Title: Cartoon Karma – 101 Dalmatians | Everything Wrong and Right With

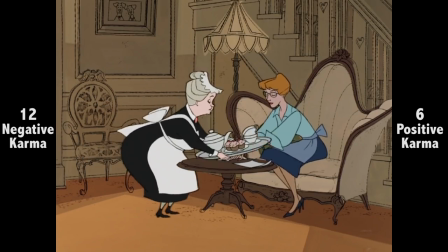[4:19]
It doesn't bother me all that much, but I should highlight how Nanny's design is barely any different from Faulkers in Sleeping Beauty, the previous Disney film, no less.
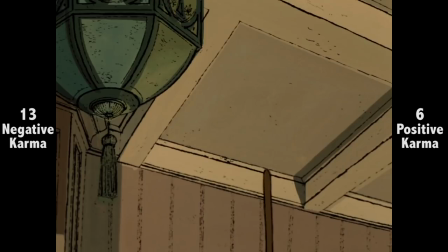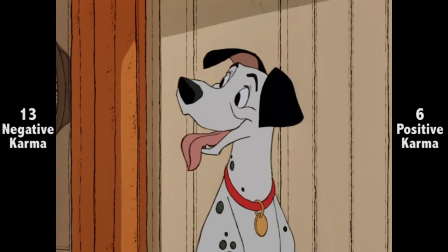[4:32]
There's often something for audiences to chew on in a scene. Here, it's the process of writing pop music, as we hear Roger work out the Melody first,
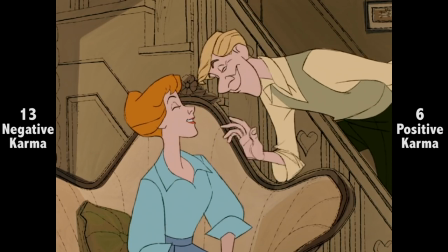[4:40]
my dear, and then the lyrics, hmm? of one of Disney's catchiest, wittiest earworms.
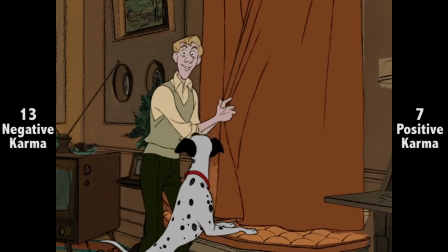[4:47]
Cruella de Vil Folks, we have reached a new low for low lip sync. It's spread to Roger's whole body.
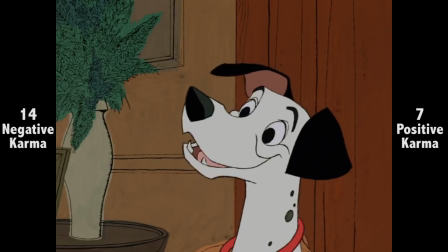[4:54] Cruella de Vil, Cruella de Vil If she doesn't scare you, no evil thing will.
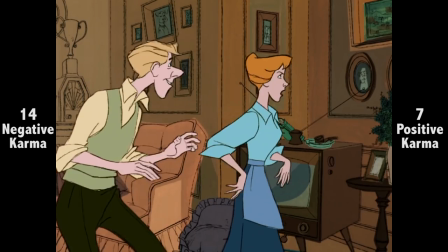[5:02]
Yes, this song deserves positive karma just for the final version. What a villain, folks.
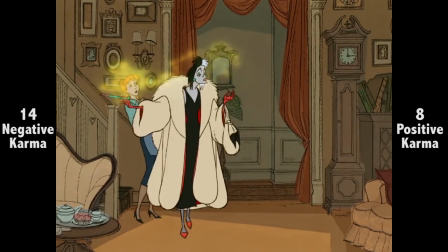[5:08]
Cruella blends the shallow motives and insanity of fantasy villains with the all-too-humane evil of villains of contemporary stories,
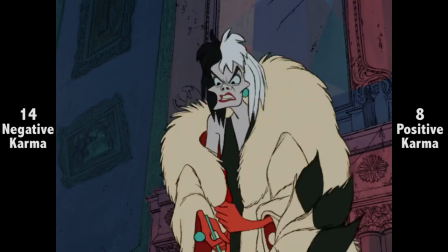[5:15]
making for a delicious caricature of femininity.
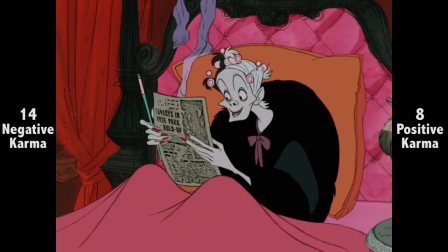[5:18]
Couple that with her phony theatrical voice, halfway between New York and England, with all those darlings she keeps dropping, and the work speaks for itself.
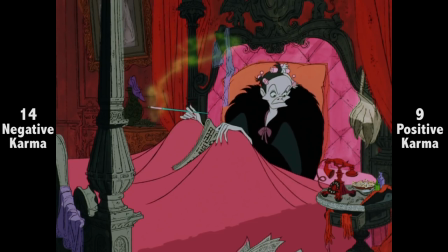[5:27]
And her animation! The advantage the geography gives is that it allows for a certain spontaneity to be preserved in the drawings.
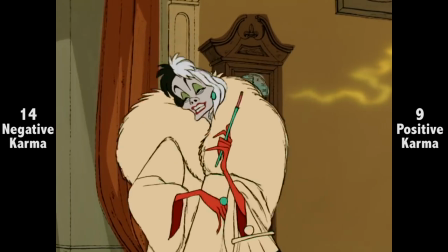[5:34]
Look at the contrast of her skinny, bony, angular features against her giant fur coat.
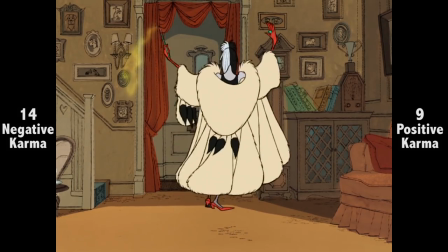[5:39]
Add to that the way she's always storming back and forth, flailing her reedy limbs. Veteran Disney animator Mark Davis knocked it out of the park with Cruella.
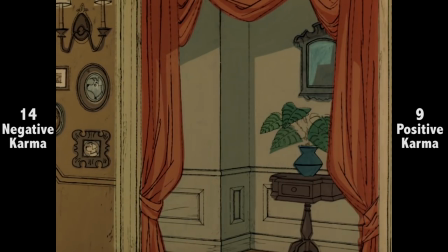[5:47]
It's almost hard to appreciate anything else, she's that brilliant. But I'll try.
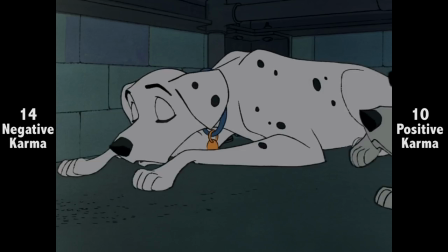[5:52]
Oh, I… I wish we weren't having any… Now that's how to do a hormonal pregnancy mood swings.
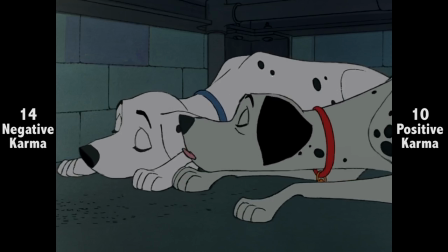[5:59]
And yes, I'm applying human psychology to talking cartoon dogs. Don't judge me.
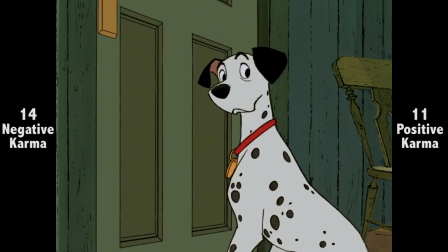[6:04]
Possibly one of the best non-Chorella pieces of animation is Pongo's reactions during the birth scene.
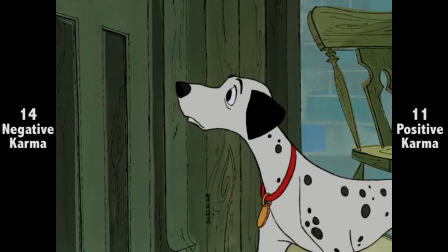[6:09]
It can be easy to overlook the animation in this film, given how much the film's look seems unambitious, even though Disney animators never gave it less than their role.
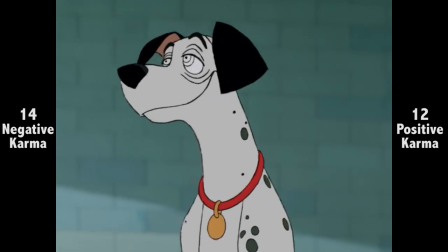[6:19]
Given they were dealing with a technology change, it shouldn't be taken for granted. Another thing easy to overlook is the plot tread of Lucky nearly being stillborn.
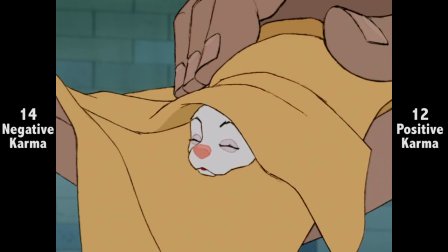[6:27]
It doesn't have huge impact on the story, but it's another thing that makes it a cartoon with texture and weight.
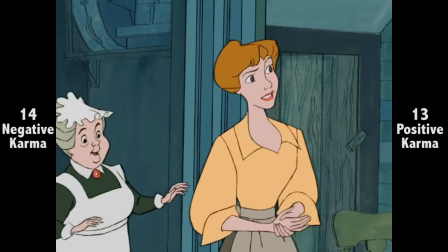[6:34]
One of the puppies was almost stillborn, and you were concerned with checking its gender?
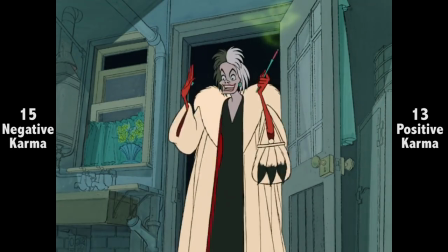[6:40]
I really don't mind, but it must be said, who left the back door unlocked during a
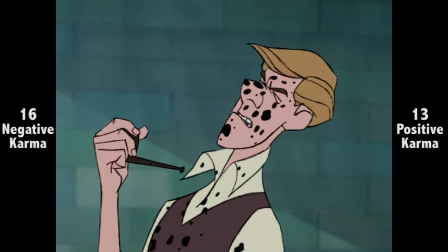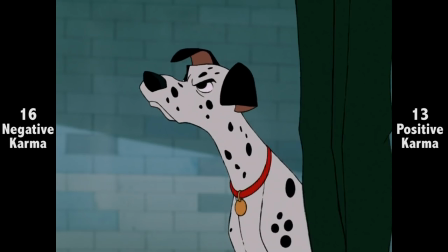[6:54]
storm. Roger's verbal hesitation in shooting Cruella down is great.
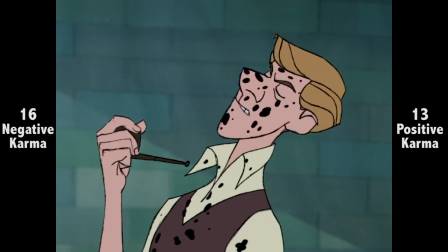[6:57]
He has written a pop song about her in not such a positive light, so he'd understandably be a bit intimidated, given her wealth, even if he'd never say so.
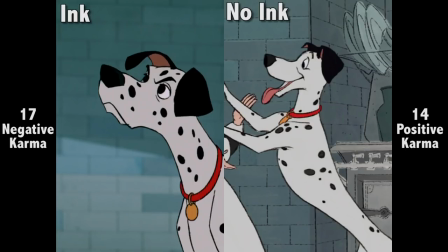[7:06]
Where'd all the ink on Pongo's face go? Same goes for Pongo and Perdita's tags.
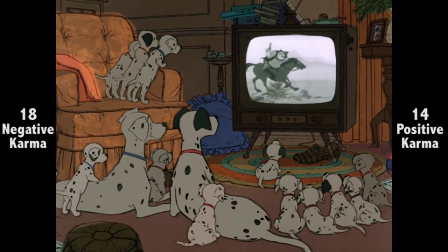[7:12]
The challenge faced with so many puppies is giving them individual personalities? The solution they came up with is great.
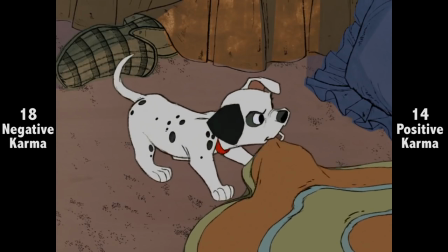[7:18]
They define a few quite well, and allow them to act as the face of the litter in scenes.
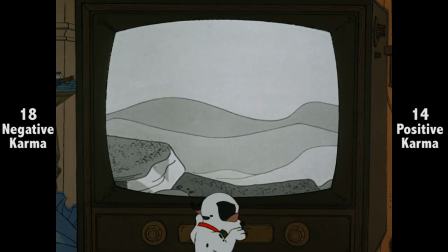[7:23]
Yes, they are only cartoon personalities, but they straddle the line between human and dog as well as their more fleshed-out parents.
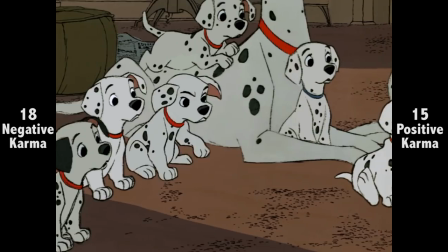[7:30]
This might be the very first Disney example of a cartoon within a cartoon. What makes it excel is the clever interplay between the puppies in the show.
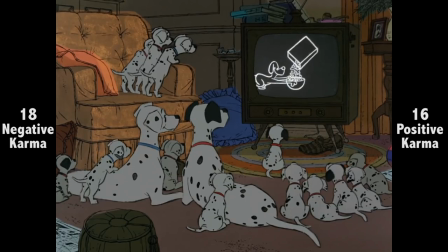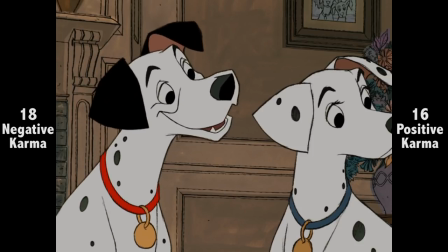[7:45]
This was the first Disney film set specifically when it was made, but it never dates the film in a negative way, because the contemporary jokes haven't lost any meaning.
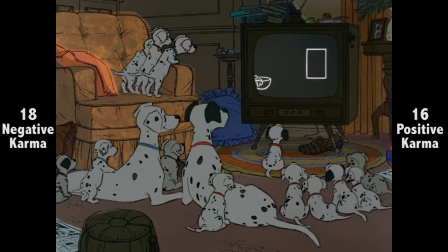[7:54]
This Canine Crunchies commercial is still hilariously hacky-in 50-plus years on.
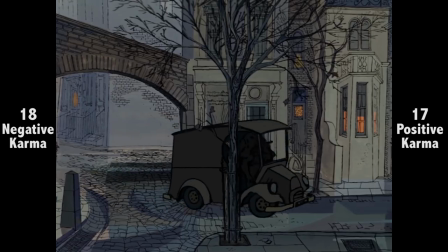[7:59]
The vehicles in this film feel largely rotoscoped, meaning traced over live-action footage.
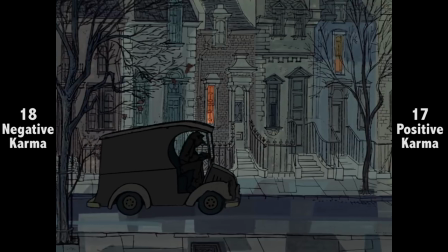[8:04]
They They stick out obtrusively as a result, as their movement is too smooth compared to the characters. You see a similar thing with CG vehicles in much modern traditional animation?
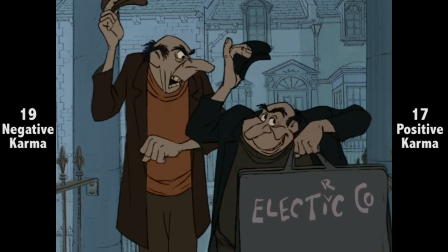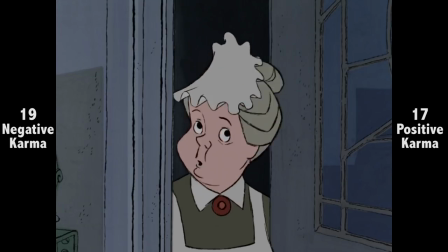[8:17]
Do I even need to say anything?
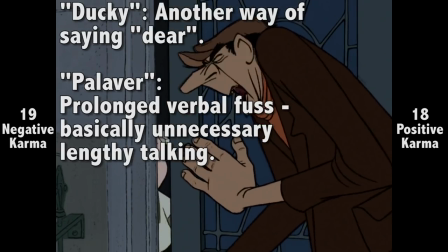[8:29]
It's rare that an American film can get British line and not make it feel too overblown. Maybe a carryover from the book, but it works.
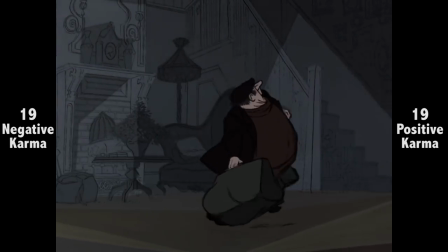[8:37]
I'm curious why the lights were off in most of the house, but not the kitchen, other than giving the dog napping a gloomy atmosphere.
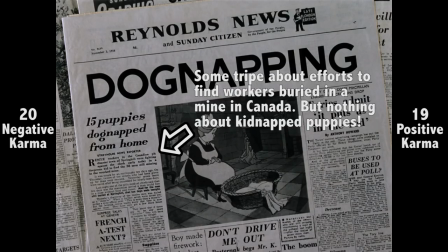[8:43]
I don't know what kind of British 60s paper has the body of text right below an article have nothing to do with the banner headline.
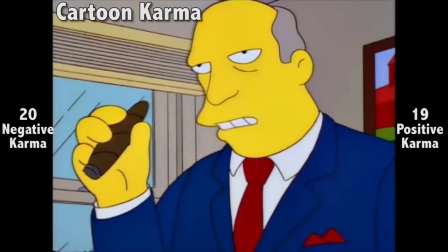[8:50] Oh, it's an unrelated article. It's an unrelated article. Within the banner headline.
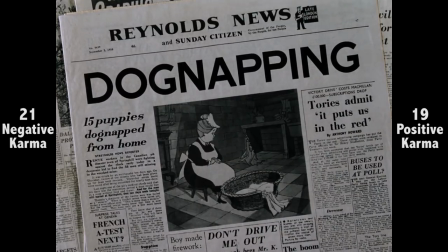[8:56] Yes. Dog napping. Can you imagine such a thing?
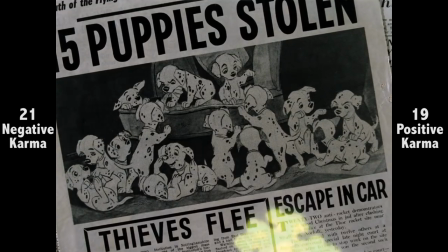[9:01] Fifteen puppies stolen. They are darling little things.
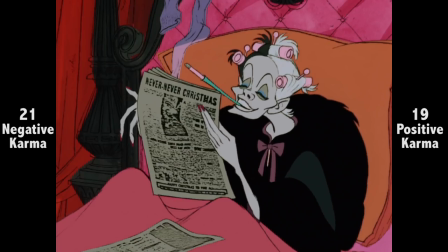[9:05]
Neat how Cruella's voice is given far less weight here initially, and then when she drops that darling, her vocal mannerisms sweep back in.
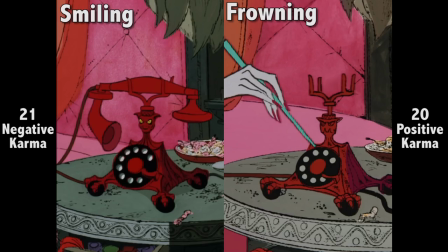[9:12]
Wonderful way for a comic reveal. I love how Cruella's phone goes from a smiling devil mouth to a frowning one.
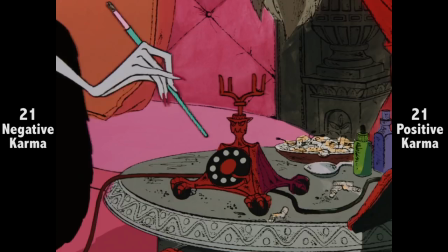[9:18]
The background painters were having a blast. Cruella basically set the ball rolling for the dog's investigation.
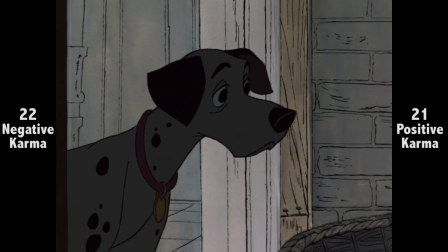[9:24]
Smooth play, devil woman. Another nifty concept is the whole Twilight Bark.
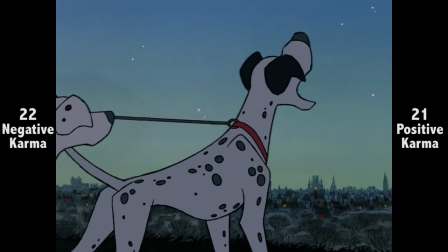[9:30]
The way Canine Society is structured in England,
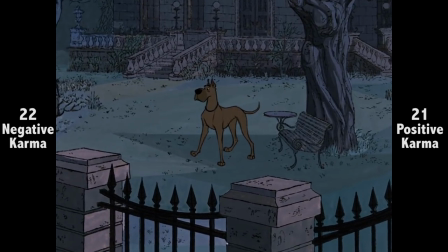[9:33]
further playing into dogs running the show above their pets goes a long way, segmenting into the film's dog-centric half.
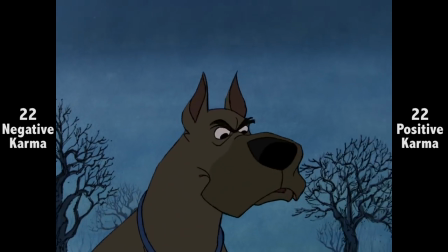[9:40]
That the adventure part of the story bounces from animal to animal helping them out could have been problematic,
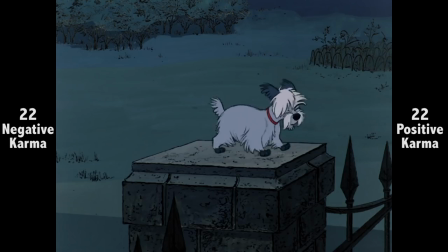[9:45]
except, again, for how well individualised they are, even animals with only a few lines of dialogue.
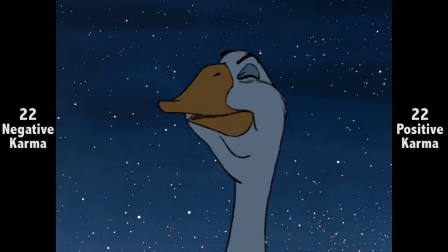[9:51]
Between the character animation and the strong screenplay, it really fortifies what might otherwise have been an ordinary back half.
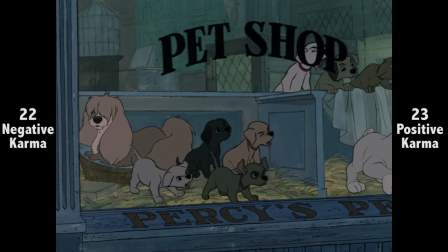[9:58]
Hey, it's Jock from Lady and the Tramp, plus Peg and Bull from The Dog Pound. Disney was doing cross-film cameos decades before Pixar made it cool.
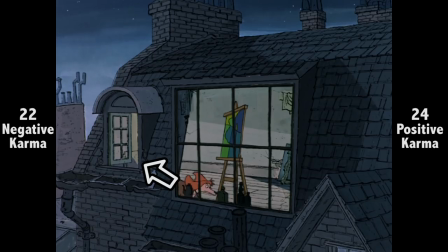[10:07]
Not just pawns, 60s British windows are magic too, opening on their own. Probably my favourite of the other animals is Sergeant Tibbs.
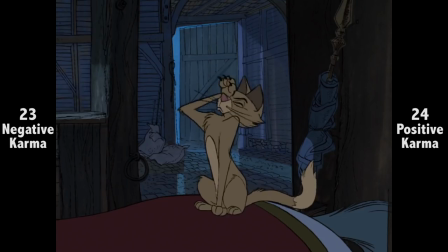[10:14]
They gloss over why a tabby cat is such good pals with a dog and horse, implying a history we don't need to know.
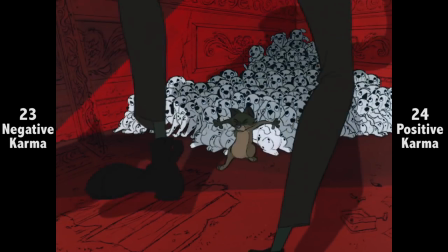[10:20]
He becomes quite the anchor during the initial rescue, brave even when in Morehill Peril.
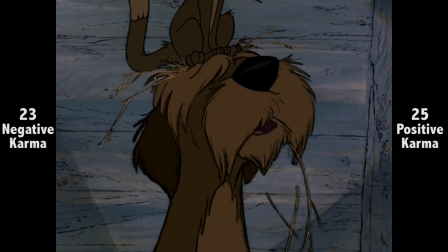[10:25]
Don't know what kind of colour timing could lead to Colonel B. Brown in his first appearance, and grey for the rest of the film?
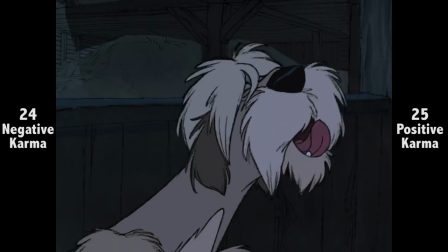[10:34]
Hell Hall. Not a well-named hiding place, Cruella.
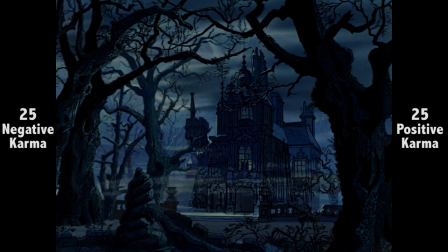[10:38]
It's supposed to be fading dark to make Hell Hall seem scary, but the lighting gets so close to black that it feels like a scene transition.
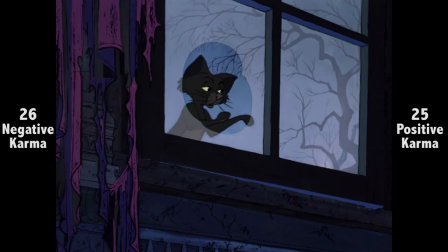[10:45]
The cutback to Tibbs ends up jarring as a result. By George, what window that big is light enough for a tabby cat that small to push it open so easily?
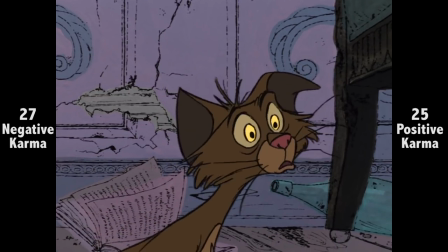[10:54] There's 99 of us all together. Ninety-nine?
Dramatic effect, I know, but looks like more than 99 to me.
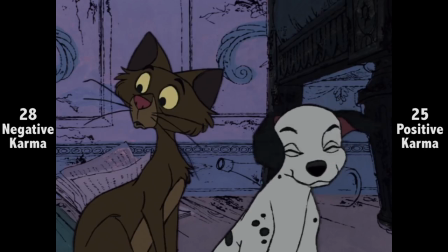[11:01]
I overlook most minor numbered discrepancies, but ones like these must be noted. Jasper puts his half-full bottle down, yet it's empty when he throws it at Tibbs.
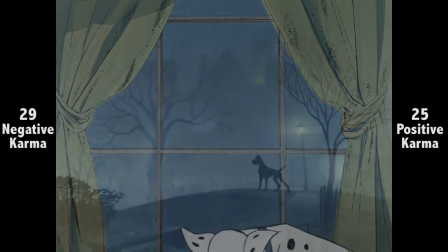[11:11] The back bedroom window. It's always open a wee bit.
Really? After being dog-napped, Roger and Anita still leave a back window unlocked?
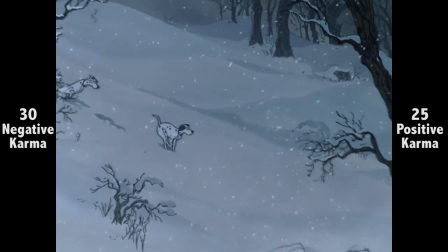[11:19]
I rarely mention the effects animation in Disney, because it basically never falters.
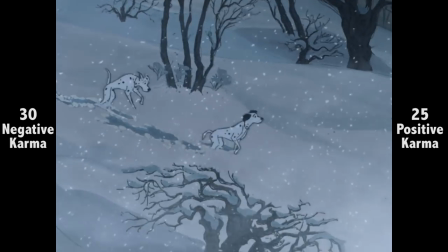[11:23]
So, that it's as effective here as in any snowstorm in Bambi, despite the technology change and stripped-down visual look.
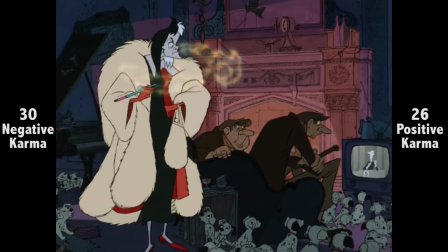[11:30]
Hey, credit is due. Cruella only appears in a small number of scenes, despite her impact.
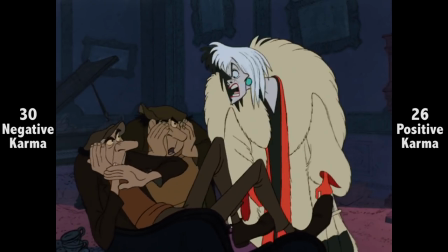[11:36]
Horace and Jasper appear a good bit more. Obviously they're not Cruella, but unlike Cinderella's stepsisters being flimsy compared to her stepmother, they get the job done,
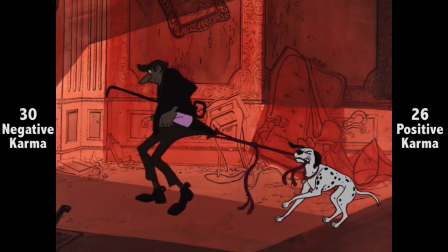[11:45]
especially when they start being subjected to all manner of slapstick.
You better get out of here if you want to save your skins.
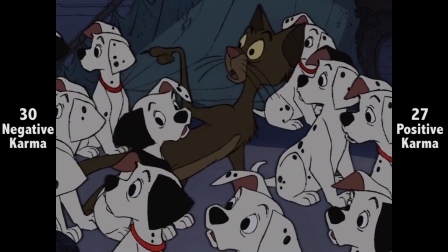[11:51]
Haha, double meaning to save their skins? I'm dying over here? Okay, it's not that bad, but it doesn't quite work.
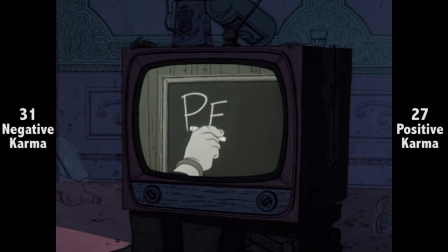[11:58]
Not only does What's My Crime still work as a parody of excessive reality programs, but the angle of a con friend of the duo being the guest criminal is especially funny.
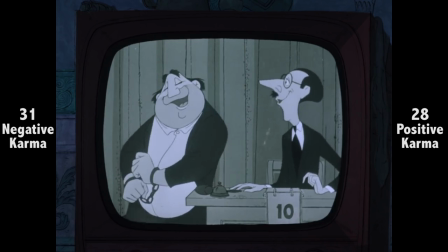[12:07] If the panel fails to guess your unusual crime and ten questions, you will receive two weeks' vacation at a fashionable seaside resort,
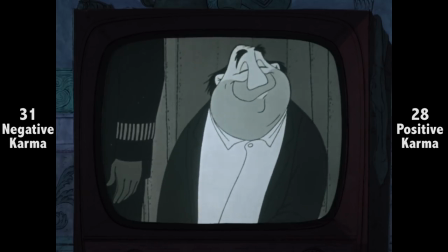[12:15] that is, of course, after you paid your debt to society.
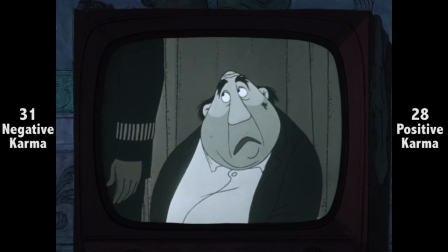[12:21]
The way he visibly deflates and glances to the guard, who gives him a wary eye, folks, he knows that'll take much longer than two weeks.
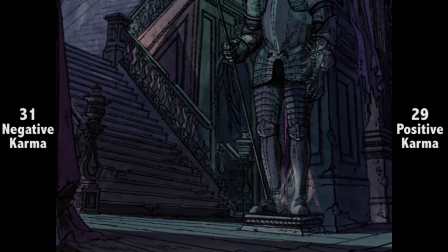[12:28]
When Jasper and Horace are chasing Tibbs and the puppies, the layout of the manor's main hall mirrors itself compared to before.